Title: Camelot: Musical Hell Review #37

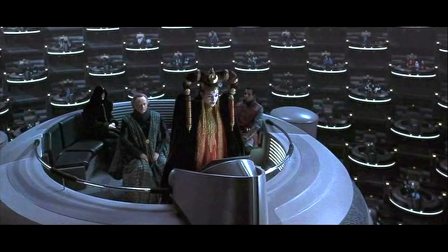994s
Ugh, this is making the Senate scenes in Phantom Menace look like the finale of the Avengers.
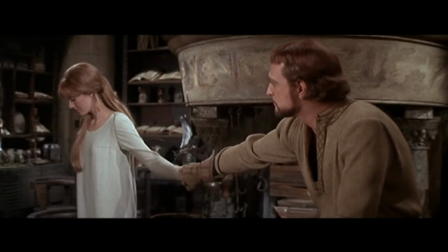999s
To distract themselves from Mordred's plotting, Arthur and Guinevere engage in another song.
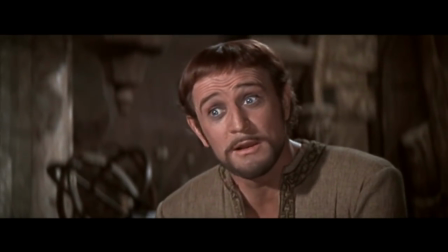1005s I have been informed by those that know them well. They find relief in quite a clever way.
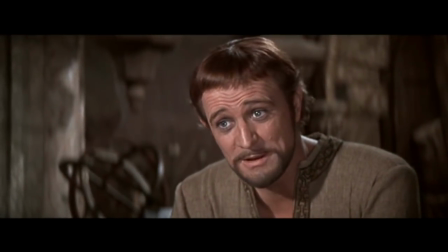1012s When they're sorely pressed, they whistle for a spell, and whistling seems to brighten up their day.
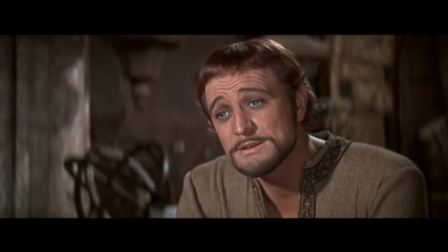1020s And that's what simple folk do.
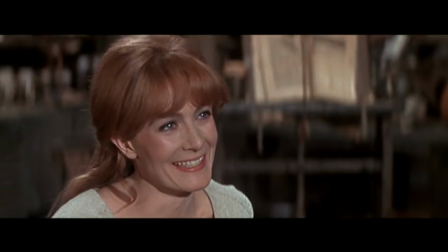1027s
This is one of the better numbers in the movie, odd shifts between speaking and singing notwithstanding.
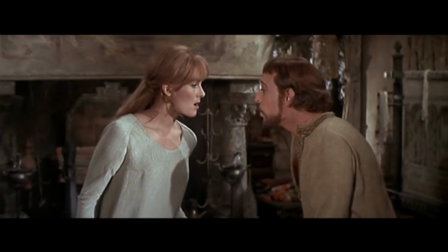1033s
It's rather fun, and there's some genuine chemistry between Harris and Redgrave. And
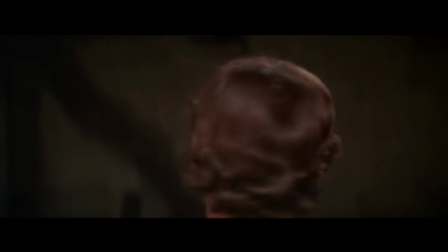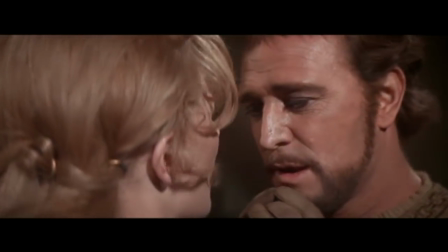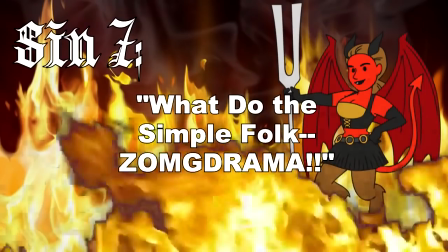1052s
then you had to just go and ruin the ride. Those of you familiar with the stage version of Camelot know that What Do the Simple Folk Do?
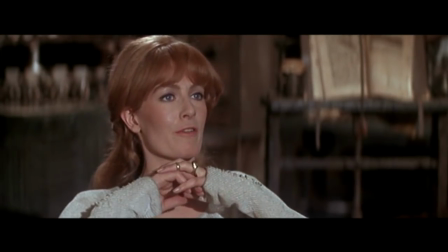1059s
ends with the observation that the peasants tend to engage in the same grass is greener mentality that Guinevere has been pondering.
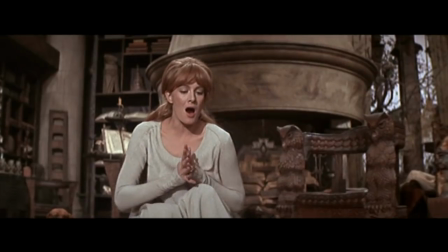1066s
Dropping the punchline spoils the song. Instead of allowing it to be a brief bit of lightness in the increasingly dark second half of the story,
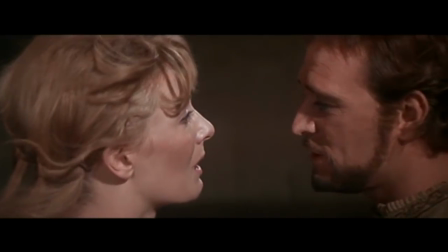1075s
they've turned it into another dour moment when we've had way too many of them already.
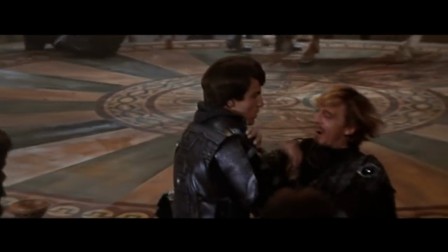1080s
Meanwhile, Mordred's attempts to stir the round table into open rebellion are going quite well for him.
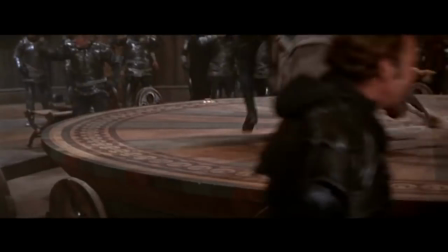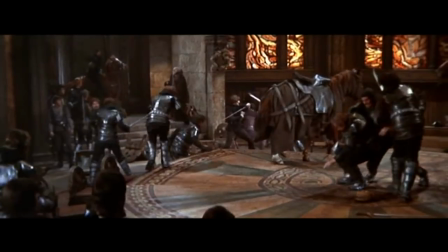1090s
Arthur decides he can't take any more of this heavy-handed symbolism and decides to go hunting.
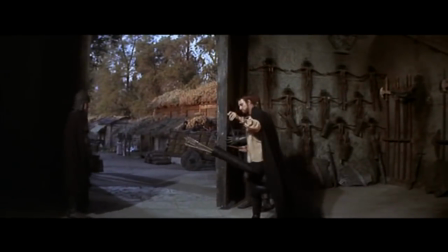1095s
Because sure, things are going fine right now, no harm in taking off for a few hours, right?
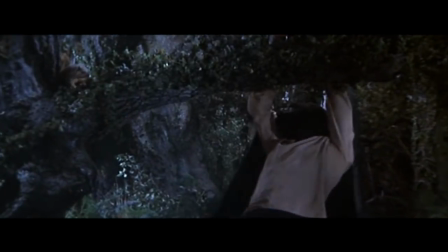1100s
He winds up in a sort of enchanted hollow where he gads about with the animals and things start to get really strange.
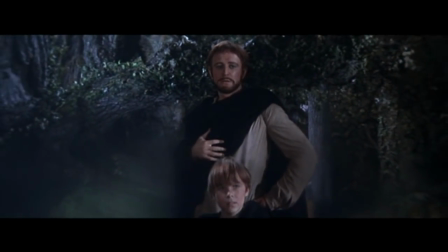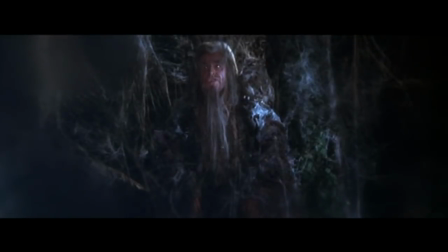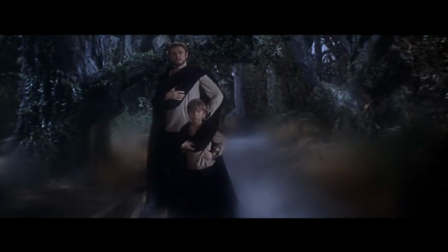1119s
And even though we've already discussed the filler, this scene on its own is enough to get sin number eight.
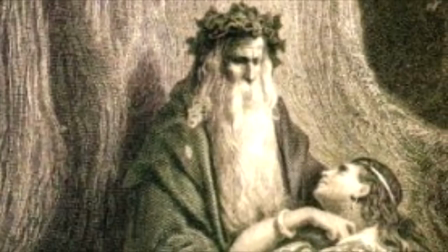1125s
You might be wondering where Merlin's been this whole time. In the stage version, he's taken out of the picture early when he gets bewitched by Nimue,
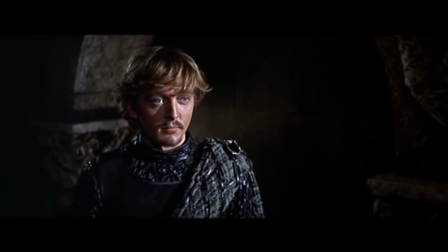1133s
which explains why he isn't around to warn Arthur about the dangers presented by Mordred or Lancelot and Guinevere's Amour.
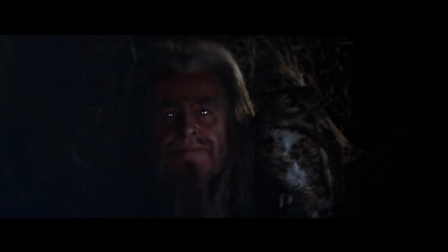1140s
The movie version never explains that. Merlin just pops up at random with no explanation for what happened to him or what's going on.
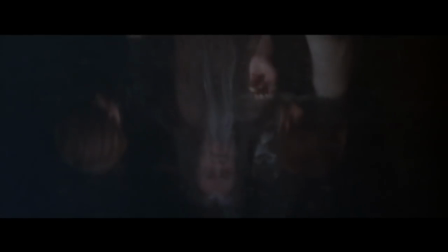1148s
I get the feeling that's because Logan was trying to tone down the supernatural aspects of the story,
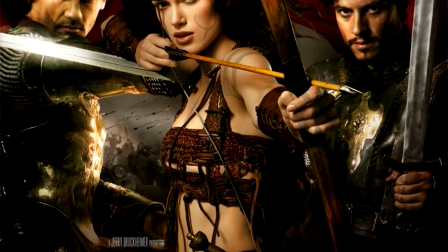1154s
which is almost always the first thing anyone does when they're afraid their Arthurian legend won't be taken seriously.
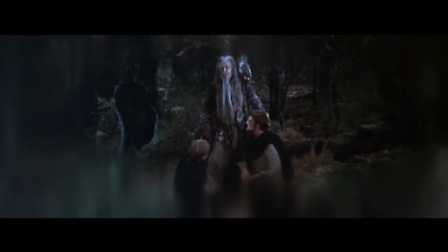1160s
But it's hard to take this scene seriously either.
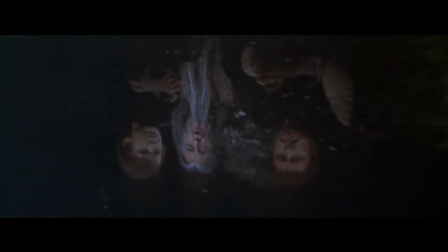1163s
It's random, out of nowhere, and it doesn't tell us anything that we didn't already know from the first part of the movie. If you aren't feeling the running time by now, this will do the trick.
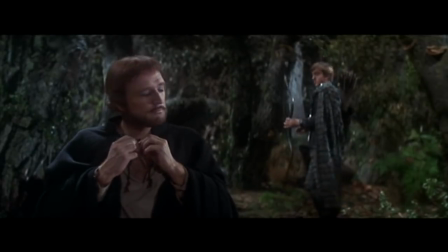1173s
Arthur's Sylvan revel, or whatever this is, gets interrupted by Mordred putting his wonderful Grinchy plan into action.
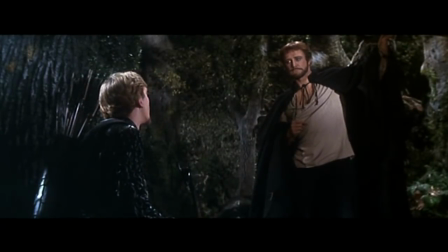1181s You want me to be your son, no more than I. Then prove to me I'm wrong.
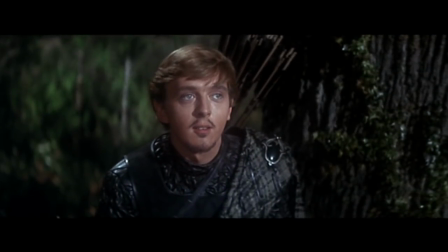1187s Stay in the forest tonight. Give your son the lesson of his life.
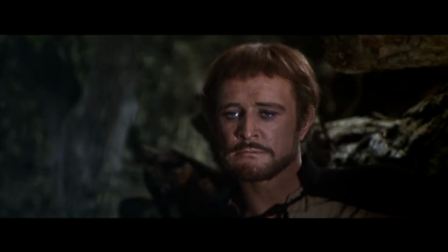1193s Show him how virtue can triumph without the help of fear.
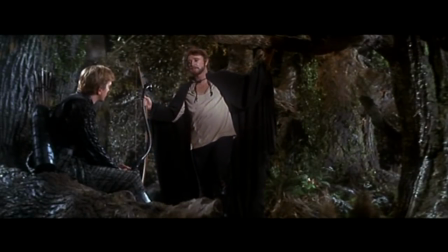1198s
DRA! As colossally stupid as this is on Arthur's part, it's still an improvement over the original stage version,
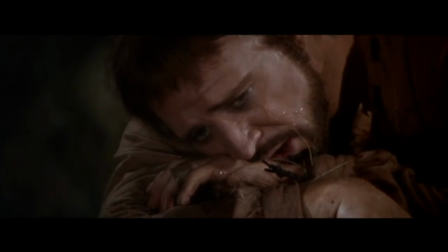1206s
where Mordred bribes his aunt Morgan Le Fay with a bunch of candy and convinces her to keep Arthur in the forest overnight by building an invisible wall around him.
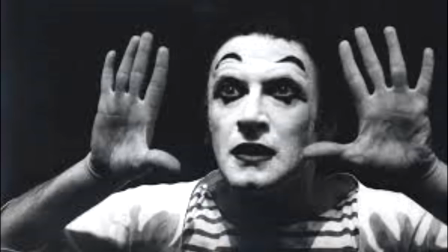1214s
Yeah, that's not the proudest moment in the Lerner and Lowe canon. And speaking of obviously bad ideas,
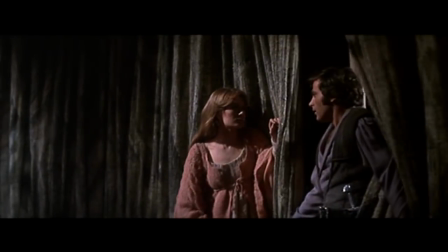1222s
Lancelot takes the clearly marked bait and waltzes right into Guinevere's chambers the minute Arthur's absence is announced,
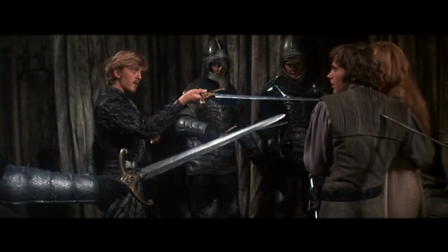1228s
which gives Mordred the perfect opportunity to ambush the pair.
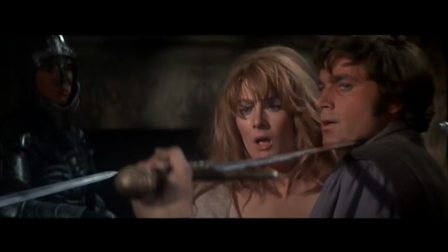1234s
What was that? I can't tell if she's trying to defend Lancelot, she was creating a distraction or if she just tripped.